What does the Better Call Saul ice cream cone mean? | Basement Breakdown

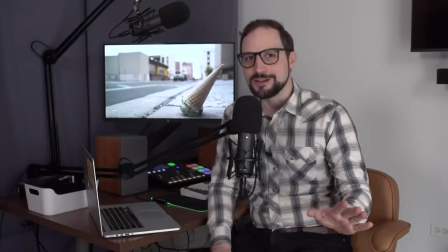0s
Hey everybody, it's time for the coolest, most refreshing basement breakdown yet. We're talking all about this mint chocolate chip ice cream cone.
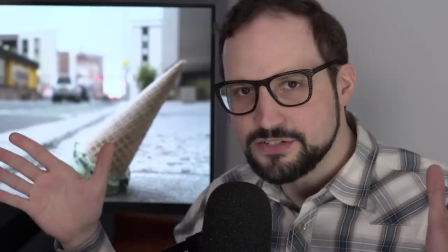7s
We see it at the end of 50% off, it bookends Saul's story, and the guy for this, what does it mean?
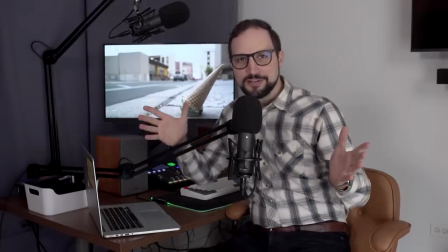14s
What do you mean, ice cream cone? Well, let's explore that question. I'm John Tatey, join me as I have another basement breakdown.
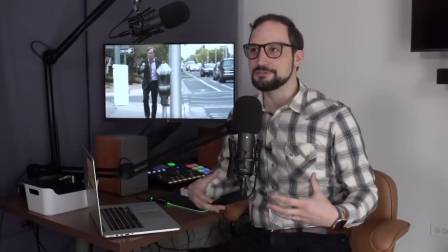26s
The ice cream cone.
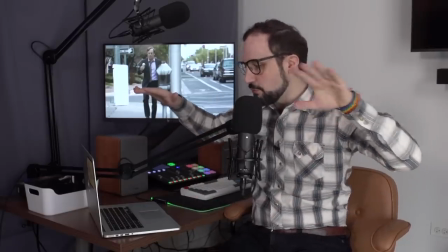27s
I want to pull together a lot of threads here, but let's start just by looking at how the cone works as a prop in this scene, devoid of the greater context of the show.
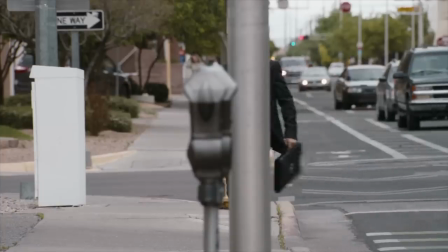36s
What does the ice cream cone add to the scene here? To me, it adds this happy, carefree energy to Jimmy.
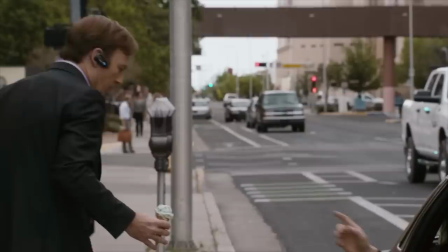42s
He's making it happen. He's having fun. He's in the zone right now, and then he's unceremoniously thwarted when he has to get into Nacho's car,
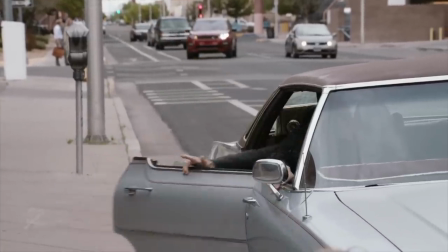51s
and the cone disappears with this audible splat.
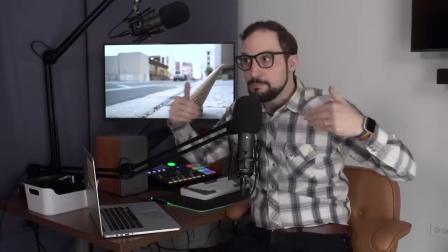55s
Even if you had never seen Better Call Saul before, would be pretty easy to read this cone as an avatar for Saul.
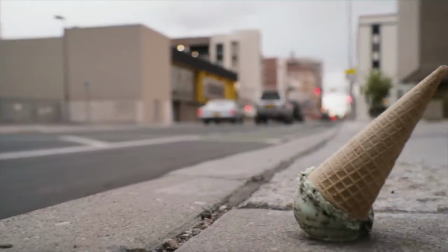62s
His plans are getting flipped upside down.
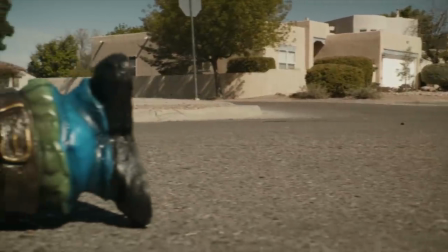64s
In that respect, it's an echo of this cracked gnome image from the cold open of this episode, 50% Off, with its cone-shaped head.
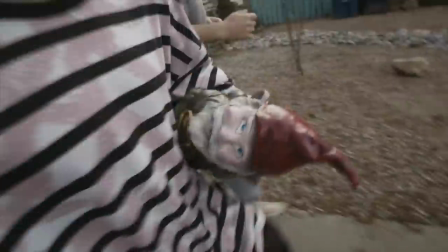72s
This is the final shot of that crime spree we see of Saul Goodman's future clients.
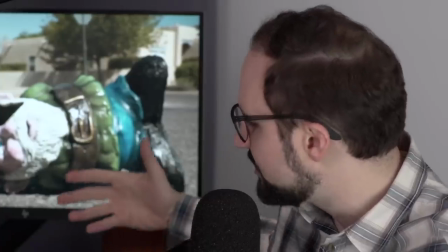77s
It gives an ominous implication to the episode's title, 50% Off. It heightens this idea of Saul, among others, losing a piece of themselves.
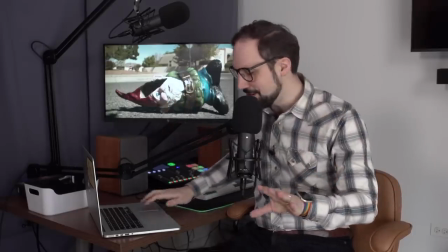86s
The gnome symbol is something of a rabbit hole in itself, but let's get back to the cone. I'll leave you to explore the gnome on your own.
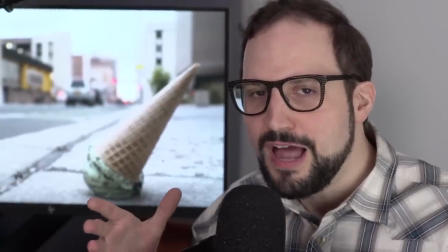92s
As a closing shot in this scene, the cone comes with an implied epilogue. That cone's gonna melt, right?
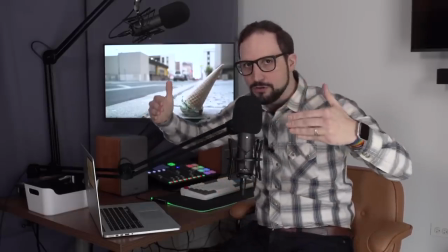98s
All of this on-the-surface imagery portends trouble for Saul, and it does so in this funny, whimsical way.
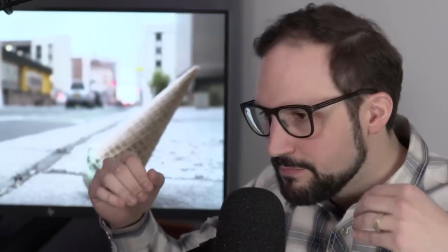106s
It's a very Better Call Saul flourish. Now I want to go beyond that top-level read,
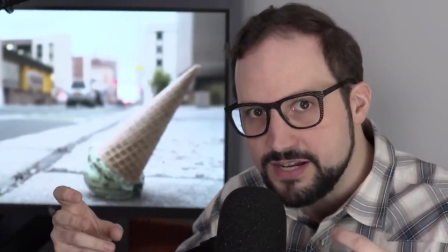111s
though, and let's bring in some deeper significance of the ice cream cone by connecting threads from the larger narrative of the show.
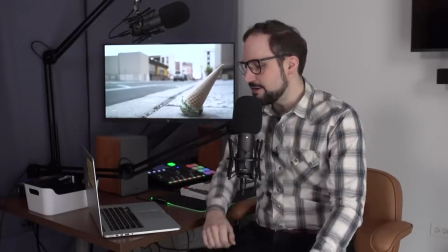118s
And look, when we're talking about Better Call Saul, it's never a bad thing to investigate the color of the thing.
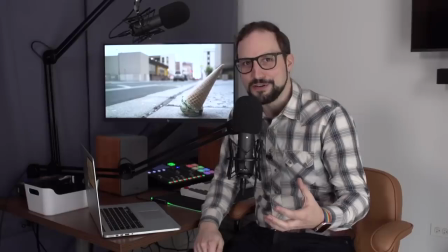124s
Jimmy appears to be eating mint chocolate chip ice cream. More to the point, it's green.
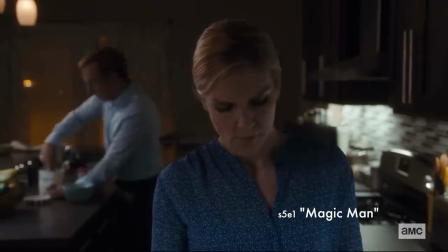128s
Just so you can be sure this isn't a fluke, in the fifth season premiere, Jimmy starts talking about his big plans, and he breaks out the ice cream.
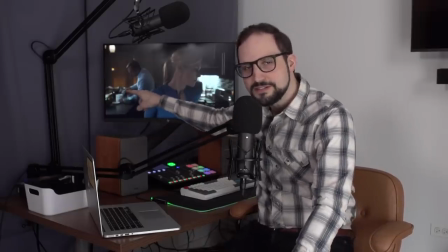136s
It's mint chocolate chip. It's green. Blink and you miss it. Can you see it? No? Well, I promise you it's green.
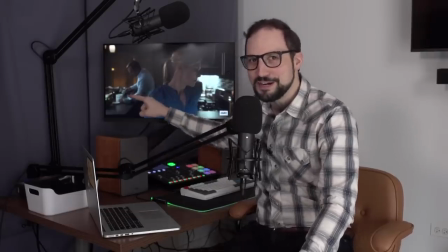142s
Obviously, it's not that important you see it's green here, but if you want to look for it, it's there.
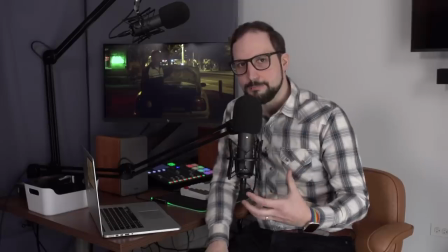147s
On Better Call Saul, green tends to emerge in the composition when Jimmy's executing a plan.
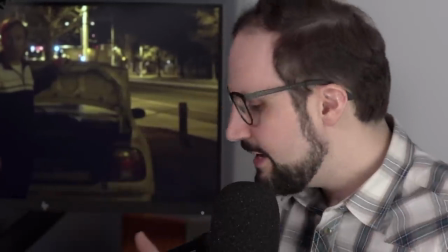152s
More simply, when Jimmy's going. Green means go. And Jimmy gets into these manic modes when he's focused on building momentum.
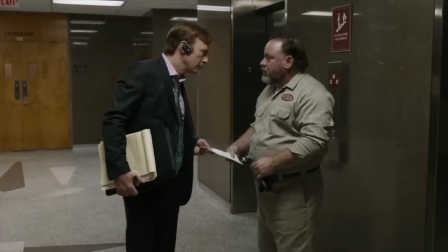161s
And he's in one of those modes as we begin season five here, hence the green tie, the green ice cream in this episode.
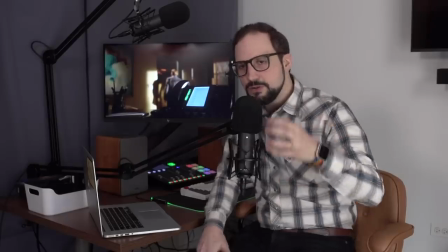168s
What if we've seen green before? Let me give you a few examples that are relevant here.
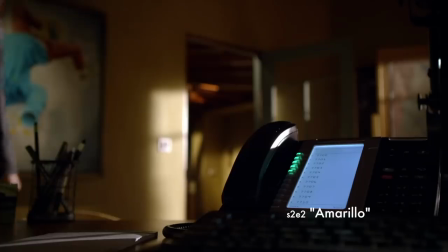171s
We saw it when Jimmy's TV ad attracts a bunch of witnesses for the Sandpiper Crossing case.
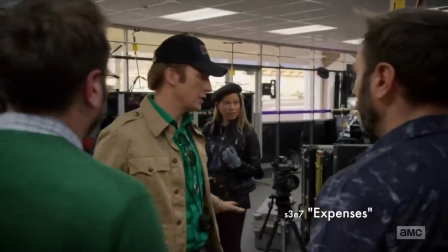177s
The phone lights light up green. He wears green when he's working the Saul Goodman TV commercial producer Angle.
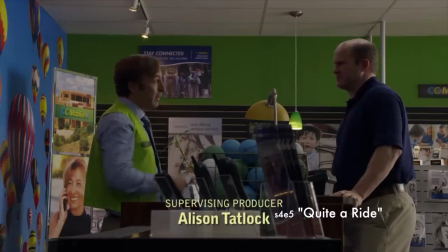184s
He wears green when he's honing his cell phone sales pitch at CC Mobile. There's green splashed throughout the street life montage in season four.
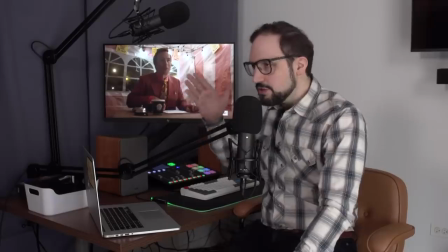192s
By the way, if you want more on that montage, watch my breakdown of that episode. Green is also the color of money, and to illustrate that, I sort of want to give you a counter-example.
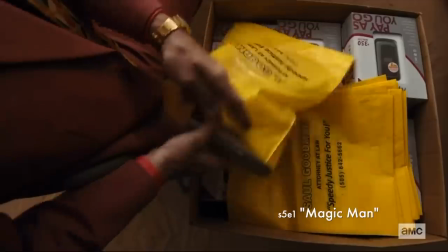201s
This circus tent scene in Magic Man had Jimmy executing a plan and had a really similar rhythm to some of those other go-go-go scenes I pointed out,
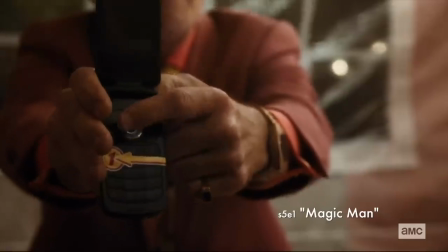209s
but there was no money changing hands. Everything was free. Jimmy was basically giving himself away.
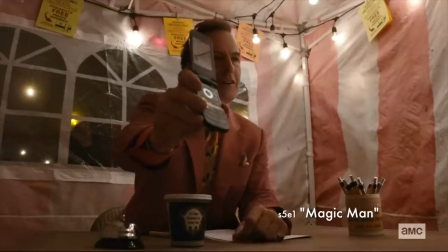214s
There's no green in that sequence, sort of the counter-example that illustrates the point here.
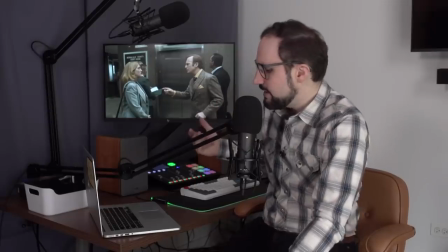220s
Green reappears now because it fits the game Jimmy is playing,
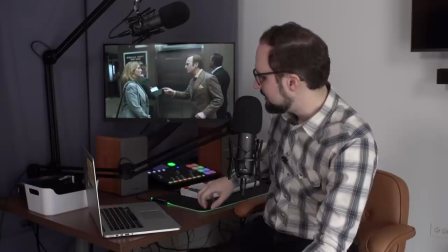224s
a game that assistant DA Suzanne Erickson helpfully explains for us in 50% Off.
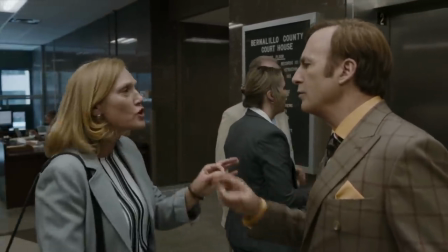229s This isn't about your clients. This is about your wallets. Hey, slow down. You're looking for turnover. You want to churn through more clients, make more money.
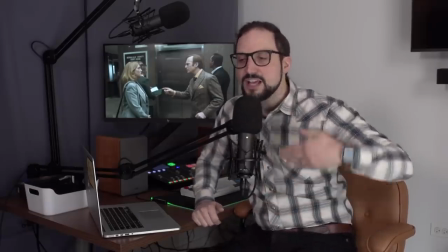236s
It's a business model that can only be executed with velocity, right? Saul has to go fast all the time to keep making money with this strategy.
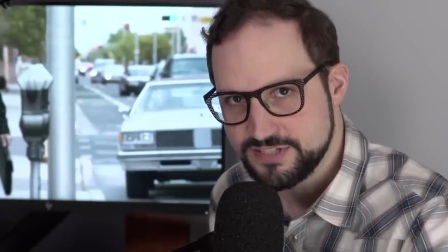244s
So the ice cream is basically an edible stand-in for Saul's approach to the law right now.
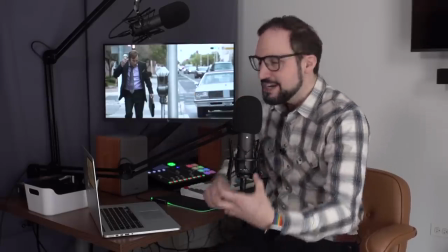249s
It's a food you have to eat fast. And this is what Saul is doing in the final scene.
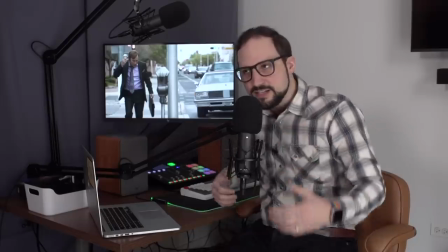255s
He gets on a call with a client. He takes a lick. He switches to another call. He takes another lick.
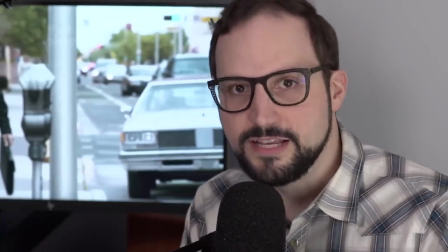259s
It's as if each client he churns through is another lick at this ice cream cone of money and success and go,
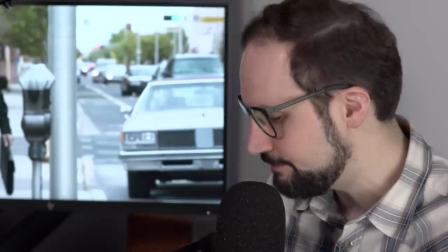266s
go, go momentum, except that we can feel it melting even as he's eating it. Now look at the ice cream cone at the beginning of The Guy for This, the next episode.
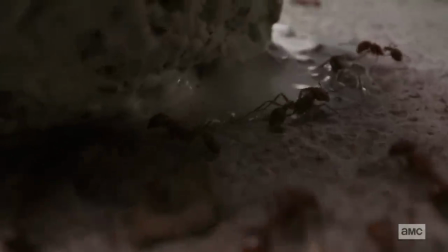275s
We have this gorgeously shot montage of ants eating the cone. No CGI here.
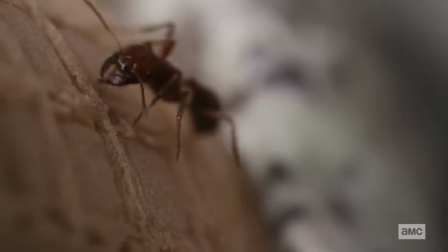279s
These are real ants. From what I understand, it's just thoughtful photography and a very talented ant wrangler.
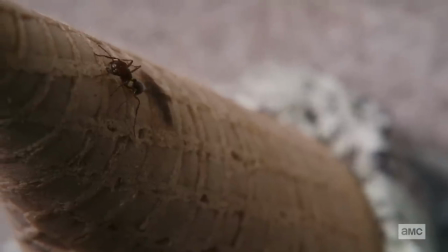285s
At first, this upturned cone is sort of recast as a mountain. We see this one little ant climbing to the top.
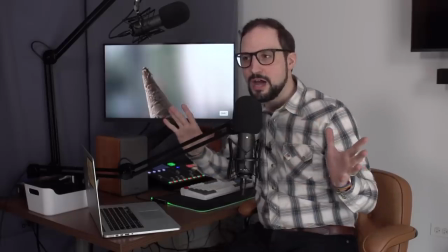292s
He's the king of the mountain. Maybe it's the sort of climb to the top that Jimmy envisioned for Saul Goodman, right?
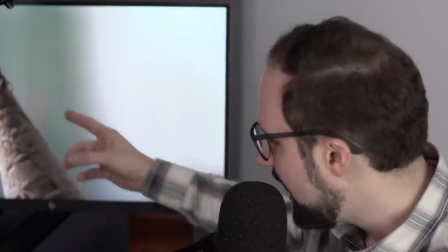298s
Remember all that I'm number one talk? This ant feels like they're saying I'm number one.
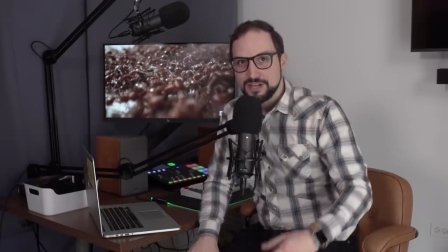303s
But the king's reign does not last long because the cone is swarmed with red ants.
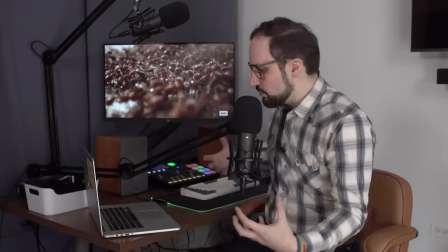309s
And we know that in Better Call Saul, red is the color of the underworld. We see the ants following each other's path, sharing information.
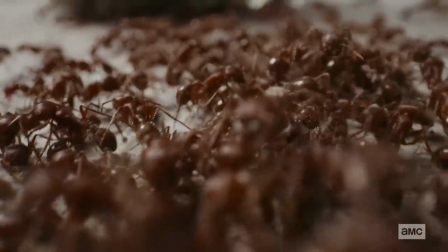317s
Clearly this swarm of red cannot be contained.
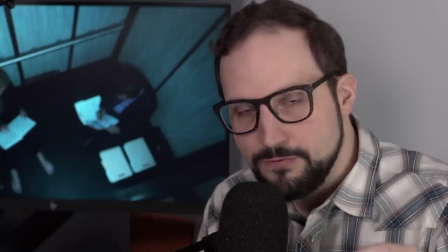321s
I want to compare this to the elevator scene with Suzanne that happened shortly before we first see the ice cream cone at the end of 50% off.
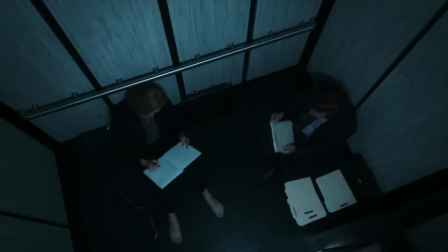327s
We saw Saul working with these files, right? And each of these file folders represents one of Saul's shady clients.
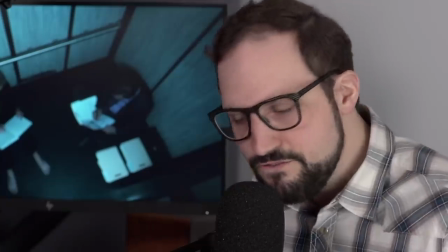334s
And look at them. They're contained. They're orderly. Jimmy works through them very efficiently. Remember, Jimmy says to Kim when she questions his heavy client load.
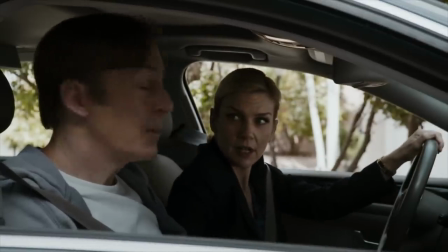342s I got 45 clients. 45? How are you going to handle all that? I got a system.
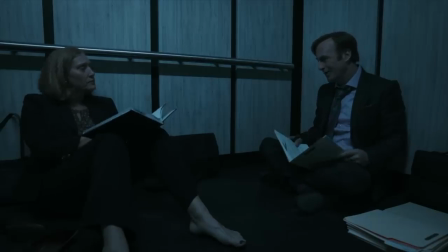347s
And we're seeing the system in action here. This is how it's supposed to work. But then we have this image of the ants and it's such a marked contrast.
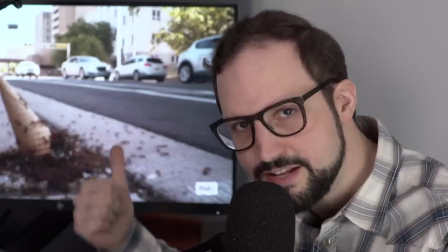355s
The file folders show us how Jimmy thinks his system works and the ants are showing us how that actually is going to play out for him.
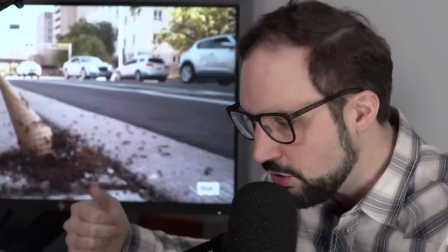362s
It's not orderly. He doesn't have this criminal element under control. It's a mess that is going to consume everything in its path.
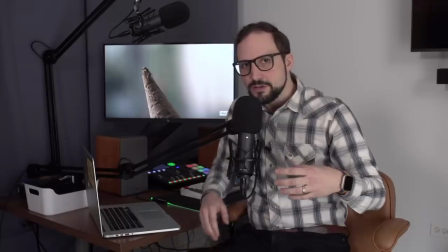370s
It's going to consume him. I want to back up to this idea of the cone as a mountain as I talk about the soundtrack in this scene.
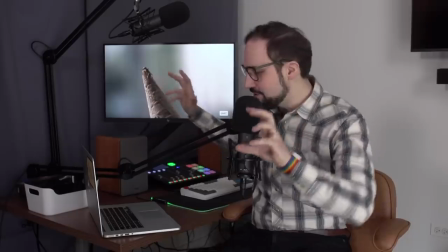381s
The music here really plays up the mountain reading of this image and it adds a different shading to it.
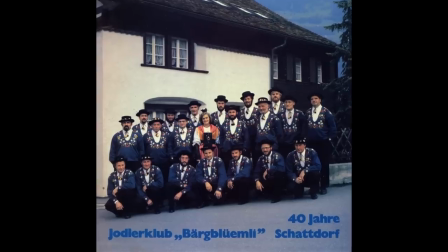388s
Yodeling. It's Alpine music. Here's the album cover of the guys who did this yodeling.
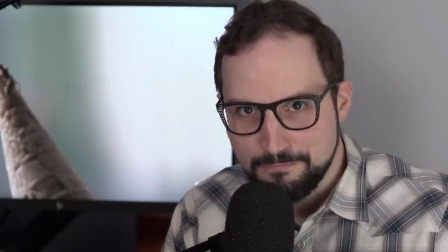393s
I looked it up. All the comments on that YouTube video are Better Call Saul fans right now. Yodeling.
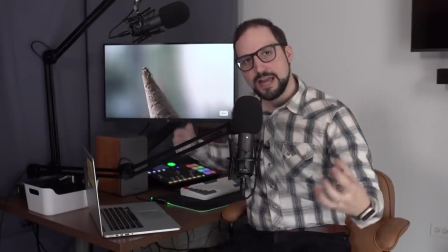398s
Alpine music. It reminds me of the Alpine Shepherd Boy from season one.
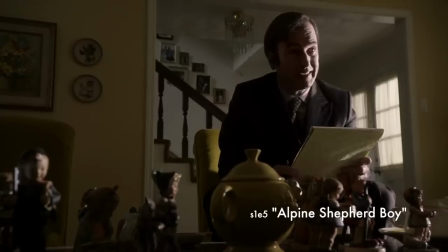403s
That's the Hummel figurine that belonged to Geraldine Strauss.
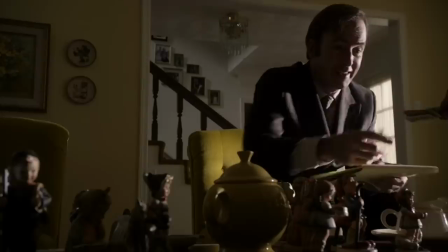407s
Geraldine was the woman who gave Jimmy the first fee he ever earned for totally legitimate legal work.
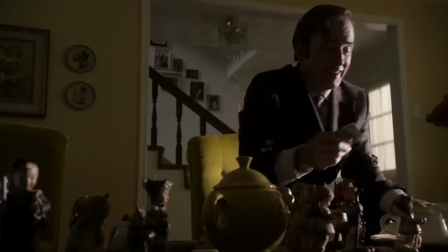413s
And I always remember that shot of Jimmy snatching the money out of Geraldine Strauss's outstretched hand.
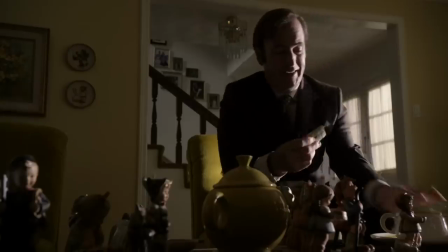419s
And to him, it's like manna, like oxygen, right? He gets this look on his face in this scene of almost disbelief.
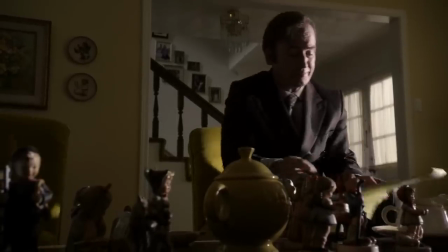425s
Like he can't believe that he could actually make a buck by playing it straight.
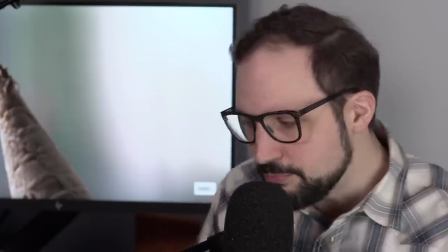430s
Geraldine and the Alpine Shepherd Boy became this enduring symbol for the virtuous path for Jimmy.
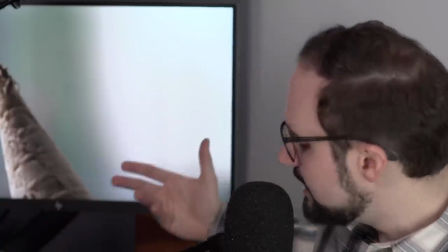436s
The path he didn't take.
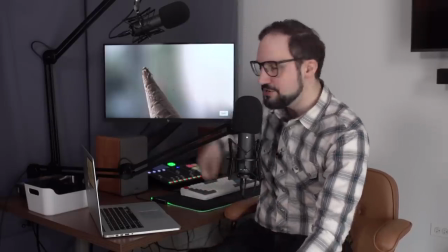437s
This vision he had at moments but could never sustain, that he could climb the mountain of success and still be a good person, that he could do both.
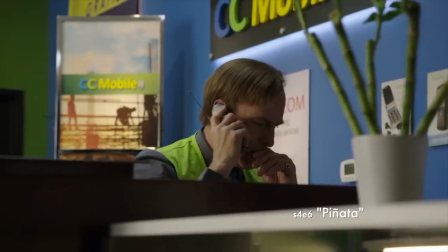446s
Remember, when he hears about Geraldine's death, he's more busted up about it than he was about his brother's death.
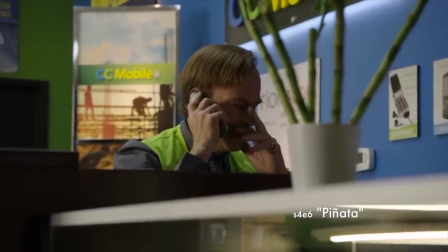451s Did Clarence get the Alpine Shepherd boy?
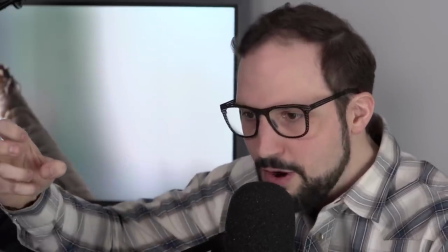454s
That's how important this vision, however implausible it may have seemed, was to him.
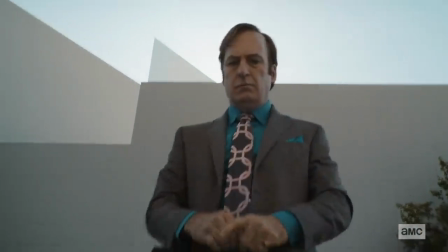461s
And I feel it conjured here again when Saul returns to that spot on the sidewalk at the end of the guy for this and the mountain is gone.
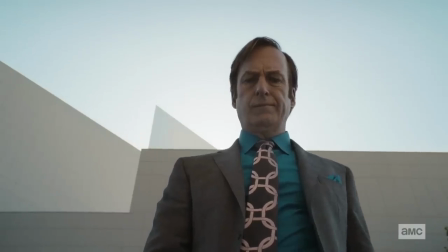468s
devoured by the red ants. Because Saul's ever deeper involvement in the criminal realm really forecloses on any
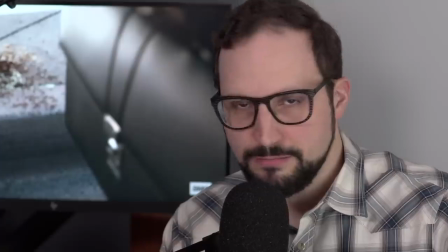475s
possibility that he ever will scale that legitimate mountain of success or anything resembling it, right?
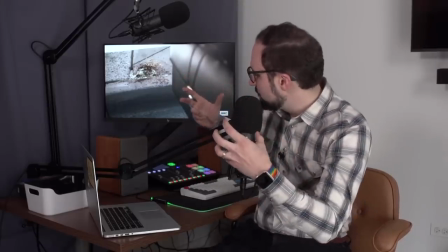481s
This go, go, go, I'm number one success that he dreamed of for Saul, that was a mirage too.
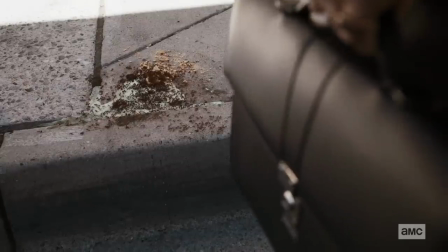487s
When it comes to success, Saul is going to have to make do with the crumbs. Might not seem possible, but there's even more we could say about this ice cream cone.
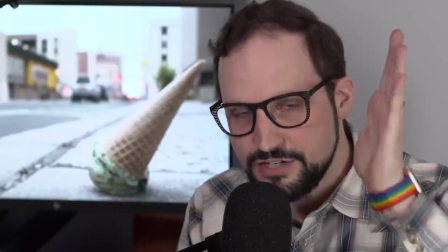495s
But that's all I have to say for now. I'm going to leave it to you. Hey, I love reading your comments.